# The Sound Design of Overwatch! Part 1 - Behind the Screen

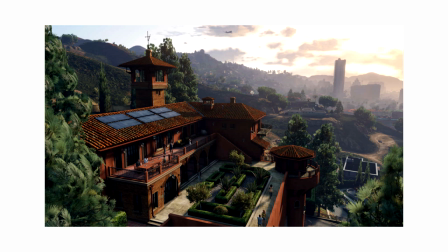[0:00]
So often, we only talk about the visuals in video games, the amazingly detailed worlds, the smoothness of the animation, the beauty of a game's aesthetic. And don't get me wrong, the level of graphics technology we have today is astounding and only seems to be getting better and better, faster and faster.
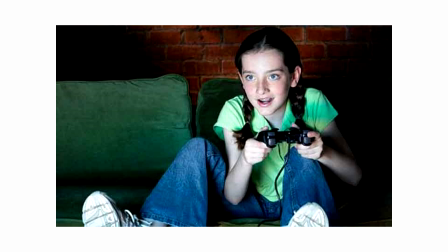[0:16]
But how engaging would video games be without sound? Today we're going to start a 4-part series looking at Overwatch and sound design in video games. I'm Victor Frost, and this is Behind the Screen. Roll the opener.
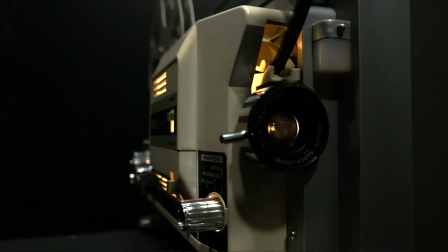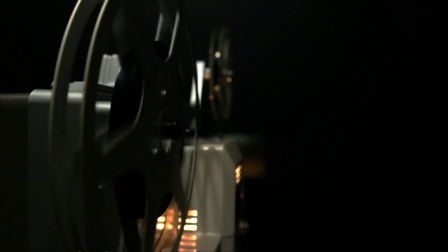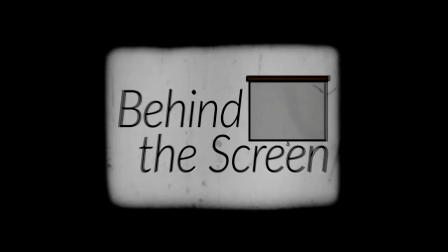Since we're going to be talking about video games, I figured I'd borrow the style of my favorite video game-centric educational YouTube channel, Extra Credits. Sort of an homage, but holy smokes is this hard. Getting everything ready to do this took ages. I couldn't imagine doing this every week. Not to mention the certain lack of, neckness. That took some getting used to. Anyways, we're here to talk about sound design, so let's get started with a quick refresher.
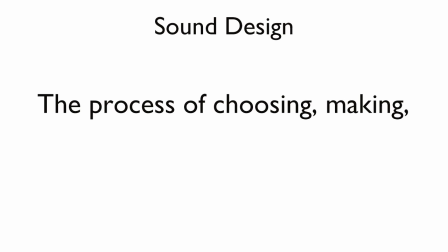[1:12]
Sound design is the process of choosing, making, or manipulating sound, and it comes in a lot of forms.
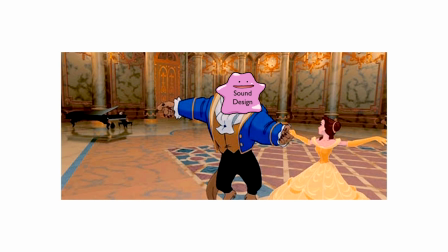[1:17]
Sappy music behind a romantic scene? Sound design. The sound of screeching tires in a movie?
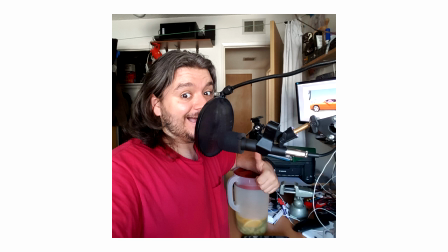[1:22]
That's sound design too. The fact that I chose to use a different microphone than I usually use for this video? Sound design. It's the conscious creation, reconstruction, or alteration of a world through sound. That world being the diegetic world of the work. But why are we talking about sound design again? Well, 3 reasons. 1, because Overwatch does sound design really well, and as an audio engineer, I totally geeked out about it. 2, because Overwatch is popular and we want the views. Kidding. Well, sorta. And 3,
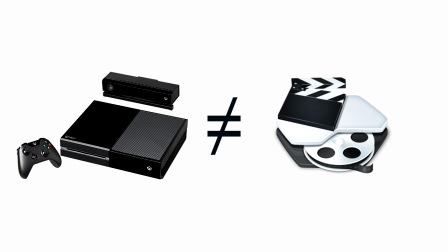[1:56]
because video games are in many ways different from TV and film and have different constraints and requirements that make them a fascinating medium when it comes to sound. Before we get into the differences though, let's look at how video games and movies use the principles of sound design in common. Like in any audiovisual medium, sound is often used to create a sense of reality.
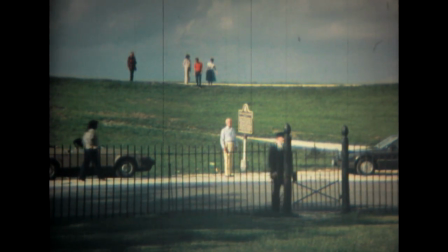[2:15]
You can show a character walking across the road and audiences will understand that, but adding the sound of footsteps on asphalt reinforces that visual. It's subtle, but it makes the action seem more real. Sound is also used to convey information to the audience.
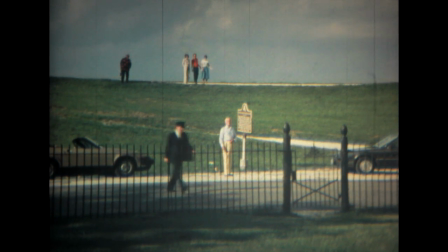[2:30]
You may not have seen the character walk into a deep puddle, but if you add the sound of soaking wet fabric to each footstep, you'll know his shoes are soaked through. And perhaps most obvious when watching a work, sound can be used to incite emotion. Adding a sprinkle of sad music will tell you that this guy he's had a bad day, and will encourage you to empathize with him.
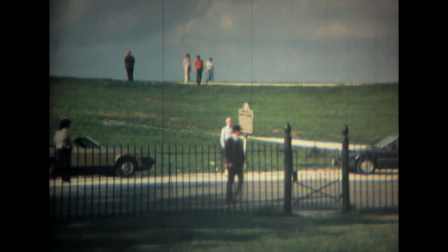Where video games differ isn't in the principles themselves.
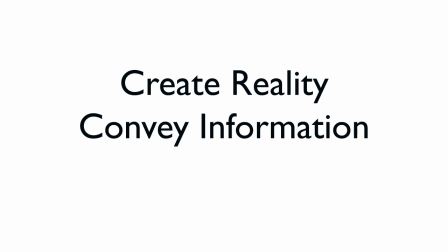[3:01]
Those same concepts, creating reality, conveying information, and inciting emotion, apply to any use of sound design.
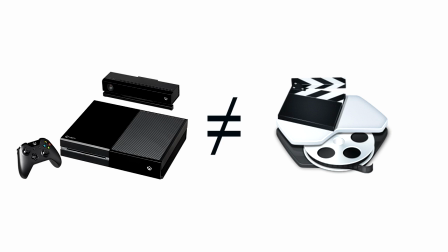[3:08]
The difference lies in how those principles are implemented. Compared to movies, how diligent we are in how we use those concepts has to be cranked up to 11. Why? Well, to paraphrase Dan, video games as a medium is unique.
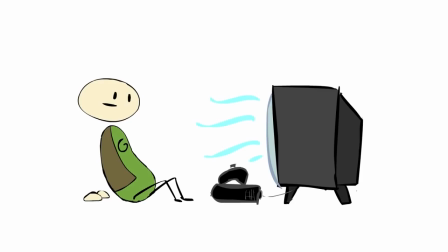[3:21]
It's an inherently interactive medium, one where the audience isn't merely audient, but participatory.
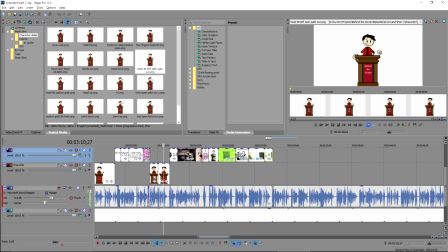[3:27]
When I finish editing this video, it's a completed work.
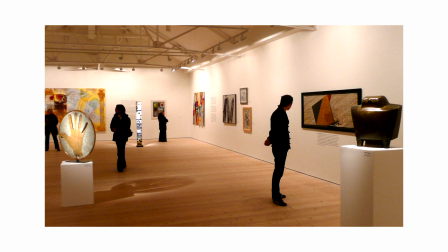[3:30]
It is as I made it, no more, no less, and you playing your part as an audience will never make it any different than what it is.
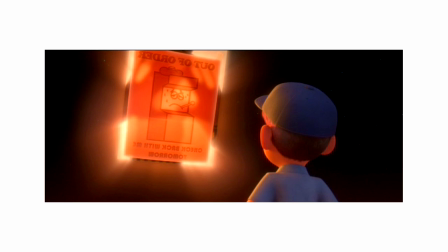[3:37]
But a video game without a player is fundamentally incomplete.
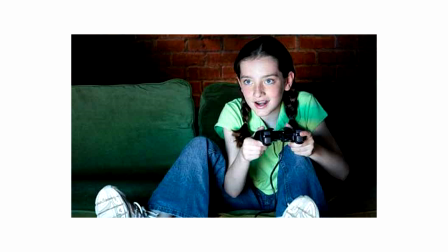[3:40]
Until you sit down and start playing, neither of us knows what your play session will sound like because, like conductors for orchestras,
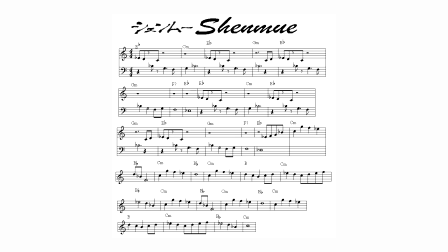[3:47]
even within the confines of the piece you're going to play, each time you play will sound,
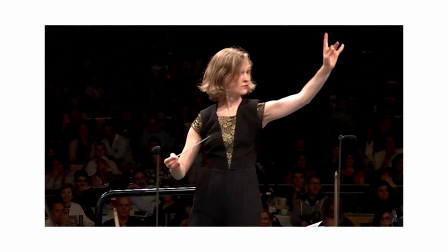[3:51]
in some way, different from the last or from any other player. That's just how video games play.
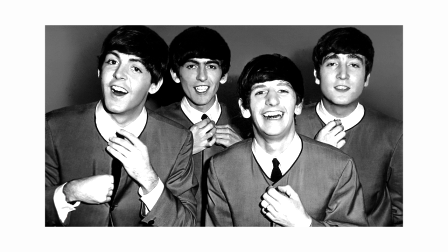[3:56]
They're like cover bands without a definitive original. So how do video games accomplish this?
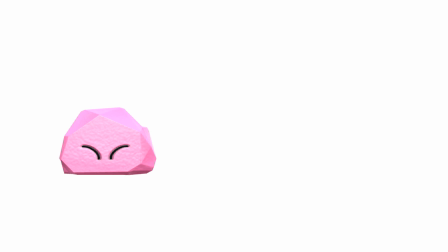[4:02]
How do they have both a set sound design and allow the player's agency to be reflected in the mix?